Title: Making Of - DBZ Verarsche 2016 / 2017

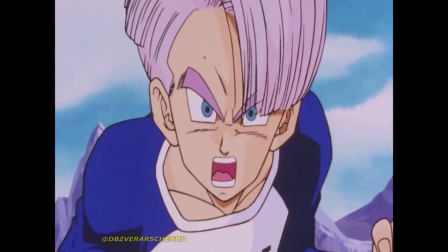Vor allem am Ende musste ich den nochmal neu rendern und das Footage spiegeln,
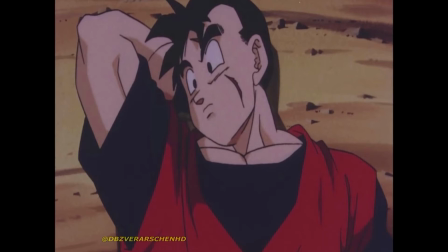damit sie sich auch immer von derselben Seite ansprechen und nicht plötzlich auf einer anderen Seite sind.
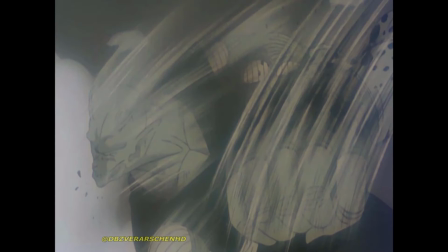Dieser Witz hat wirklich einen langen Aufbau, der glaube ich heute nicht mehr wirklich nötig gewesen wäre.
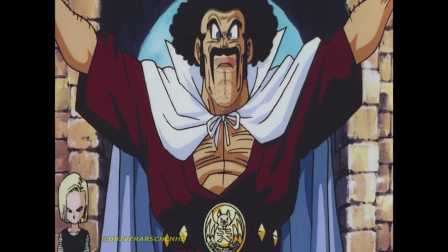Guckt man genauer hin, habe ich ein extra Layer oder eine extra Ebene für den unteren Bereich gemacht, nur damit der Gürtel im richtigen Moment leuchtet. Das sind die Arten von Videobildbearbeitung, die ich heute sehr viel häufiger nutze als damals.
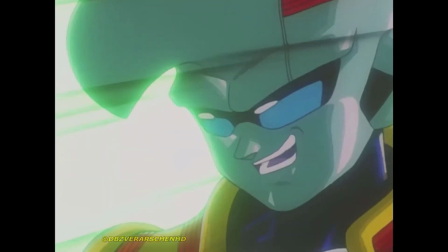Ich bereue es hier, keine Einblenden mit Schokolade gemacht zu haben, wo man sicherlich einen Witz hätte noch machen können.
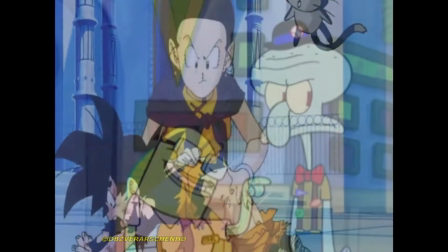Dieses Klatschen besteht aus nur zwei Frames, die sich immer wieder abwechseln. Hier war es schwer, den Kopf auch wirklich hinter der Türe verschwinden zu lassen.
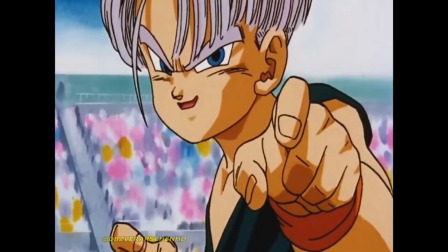Dafür habe ich ein extra Layer gebraucht. Einer meiner All-Time-Favorite-Witze, weil das auch so verdammt gut zu den Bildern passt.
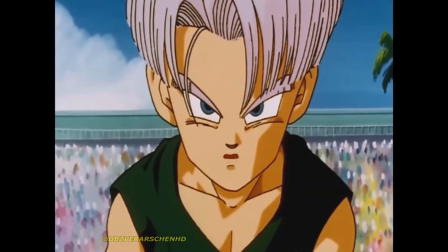Den kann ich auch eins zu eins nachsprechen. Er bringt mich jedes Mal wieder zum Lachen.
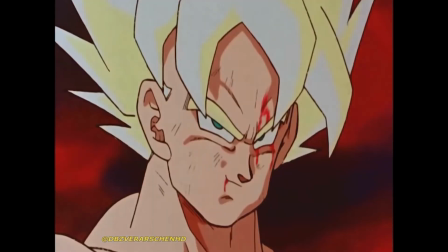Das ist ein super Witz geworden, aber leider fand ich kein Sprachsample vom Freezer, deshalb musste ich einen auf Goku drauf platzieren.
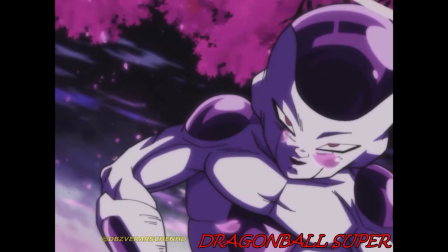Dieser Witz wurde auch im Laufe der Bearbeitung einmal verändert, weil noch ein Footage von Super dazugekommen ist.
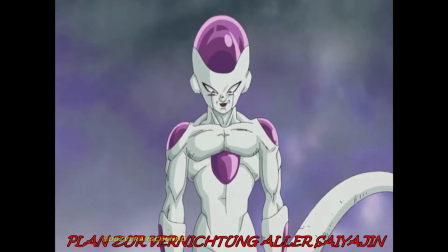Vorher stand da einfach nur Freezer-Saga, was ja streng genommen kein Wiederkommen ist.
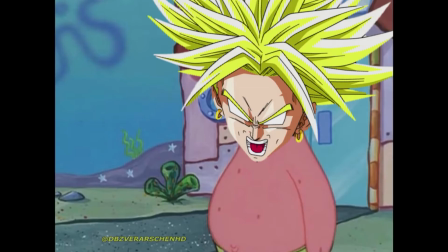Von diesem Witz gab es auch viele verschiedene Versionen, vor allem wegen dem Footage, also den Köpfen und den vermissten Poster.
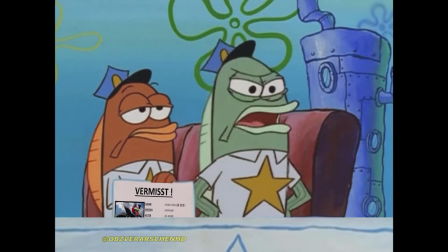Auf diesem Poster sind auch viele verschiedene Easter Eggs, wie zum Beispiel der Goku, der fröhlich lächelt, während Gohan im Hintergrund von Bojack erdrückt wird.
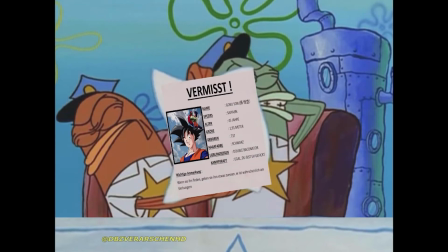Auch für das Polizeiauto musste ich ein extra Layer ansetzen, damit das Plakat auch wirklich hinter der Autotüre verschwindet.
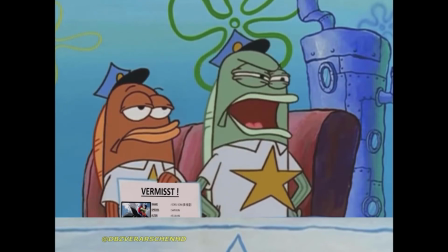Auch Bolis Kopf hatte vorher anders ausgesehen. Mit der finalen Version bin ich so jetzt aber sehr zufrieden.
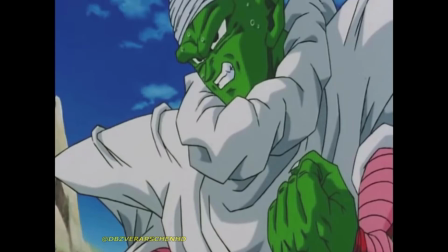Dieser Witz wurde eigentlich für eine andere Verarschen-Reihe von mir entwickelt. Den Kurzverarschen.
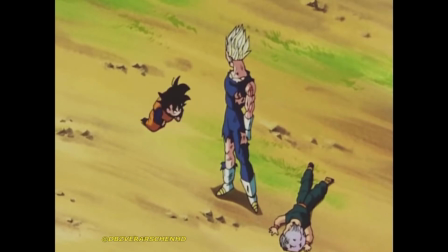Ich fand den Witz aber so gut, dass ich den mit in diese Jahresverarschen-Reihe aufgenommen habe.
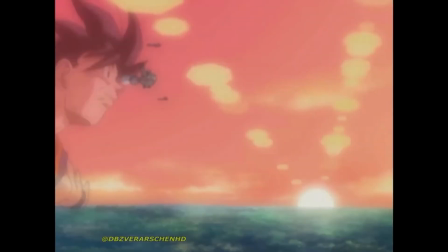Ganz künstlerisch die Bilder, zuerst grau und dann beim Flyaway schön farbprächtig.
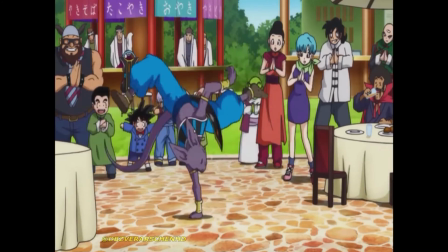Versteht ihr? Candy Shop bei Beerus Candy Mark hier auch einen schönen Loop eingefügt und auch die Bildbearbeitung am Ende wieder on top.
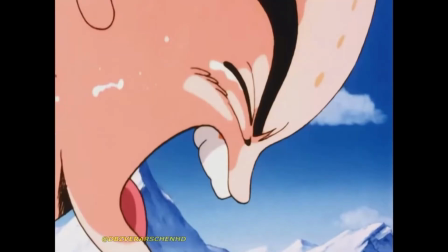Hier bin ich einmalig zu dem tatsächlichen Filmbild gesprungen, weil ich einfach kein weiteres Dragon Ball Footage für diesen Witz gefunden habe.
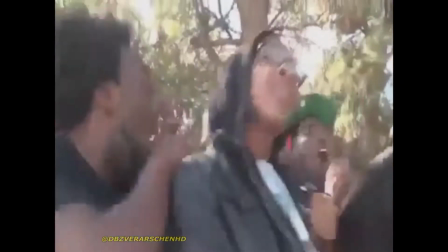Hier wieder ein schöner Beweis dafür, dass diese Videos wie Zeitkapseln sind und zeigen, was zu dieser Zeit gerade angesagt war.
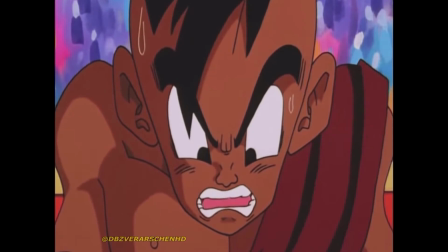Auch dieser wurde zuerst für eine Kurzverarsche entwickelt, dann aber später, weil er mir so gut gefallen hat, in die Jahresverarschen übernommen.
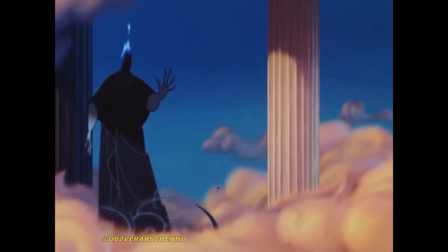In dieser Verarsche sind wirklich sehr viele Herkules-Witze.
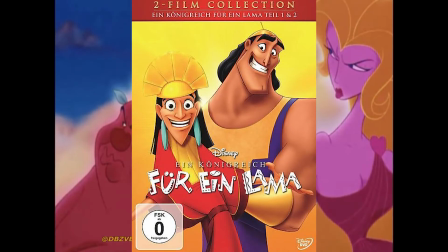Einfach weil Disney Herkules und Ein Königreich für ein Lama meine beiden Lieblings-Disney-Filme sind, wenn es um die Comedy geht.
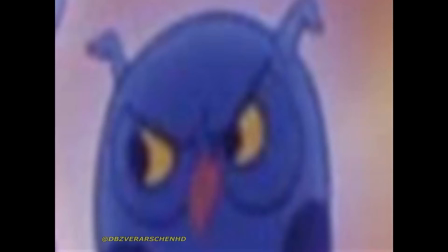Und ich habe keine Ahnung, was dieser Edit am Ende sollte. Ich wusste nicht, wie ich die Szene enden lassen soll.
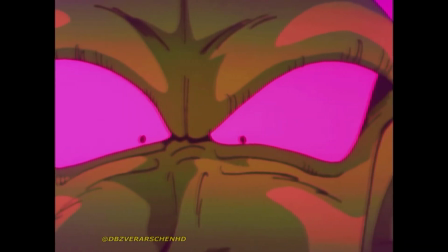Ein sehr später Edit, der mir erst ziemlich am Ende eingefallen ist.
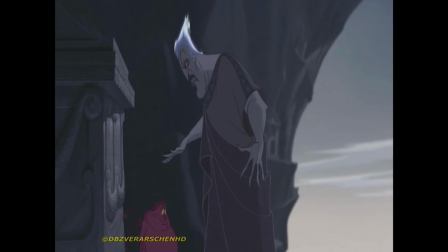Dieser Witz hat am meisten Versionen, weil ich zu diesem Witz immer ein Problem mit dem Container-Format hatte.
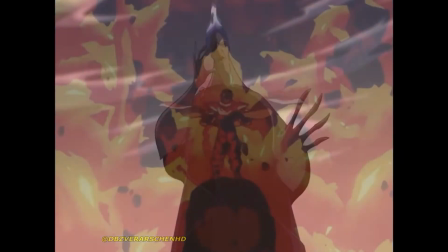Es hat sehr lange gedauert, bis der Witz so stand, wie er jetzt ist. Hier habe ich mich in der Bildbearbeitung auch richtig ausgetobt.
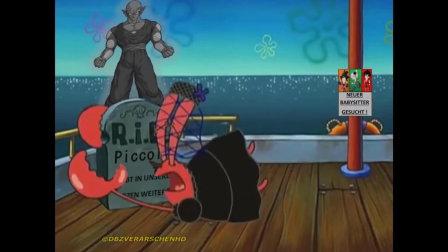Beachtet auch im Hintergrund die Stellenausschreibung nach einem neuen Babysitter.
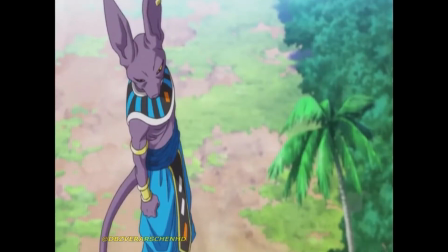Dieses Footage habe ich rückwärts abspielen lassen, damit es von Beerus zu Vegeta geht und nicht von Vegeta zu Beerus.
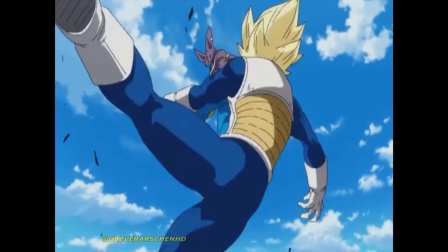Durch diese Umkehrung sieht man das Ergebnis der Attacke erst zum Schluss. Es hat mir so einfach besser gefallen.
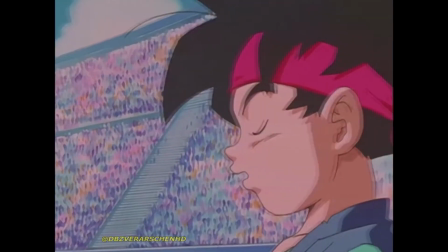Hier fand ich es früher ganz lustig, dass er im Text sagt Destiny. Schließlich gibt es auch ein Spiel mit dem Namen.
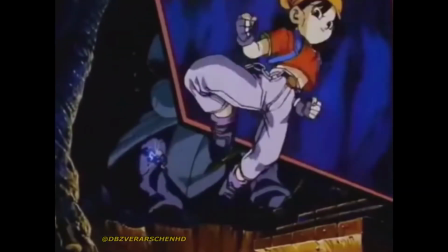Hier haben wir etwas eher Unbekanntes von Disney. Wer von euch kennt die Serie Barbaren Dave?
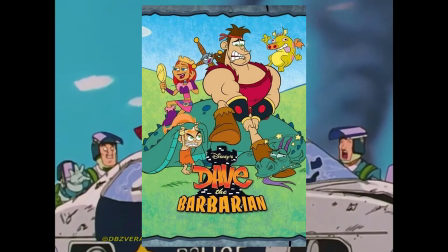Würde echt mal gerne wissen, wie viele Zuschauer da ein Ach ja, genau. Und wie viele einen Hä, was?
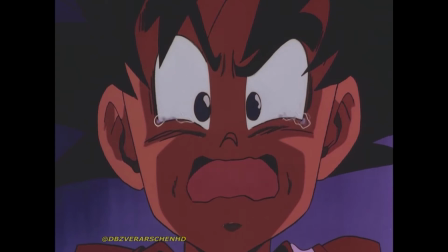Moment haben. Wie auch vorhin haben wir hier wieder einen sehr schönen Dialog zwischen Kyle und Cartman.
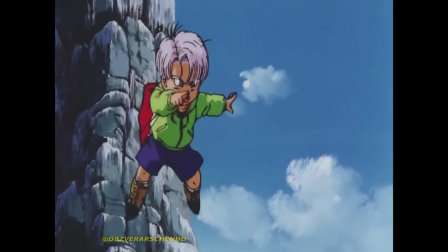Also zwischen Trunks und Goaten. Das Footage hat auch hier wieder wunderbar gepasst.
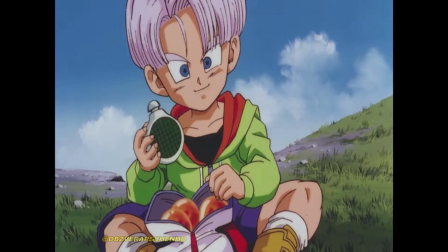Für diesen Witz habe ich auch jede Sprachszene von Trunks und aus dem zweiten Broly-Film genommen.
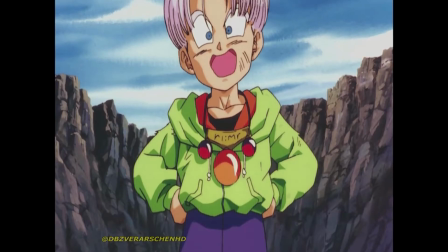Also für mir wäre da echt kein Platz mehr gewesen und ich hätte dann von einem anderen Film-Footage nehmen müssen.
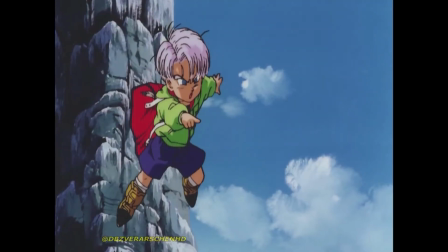Schwer war es auch, diesen weißen Erinnerungsflash so anzupassen, dass er nicht auf die schwarzen 4 zu 3 Balken übergeht.
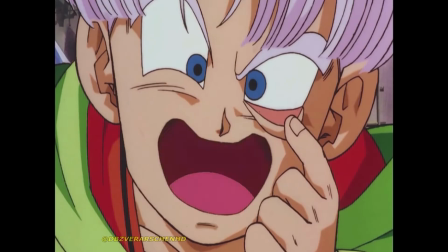Gelöst habe ich das, glaube ich, dadurch, dass ich die schwarzen Balken als separate Ebene für diesen Witz über den weißen Flash gelegt habe.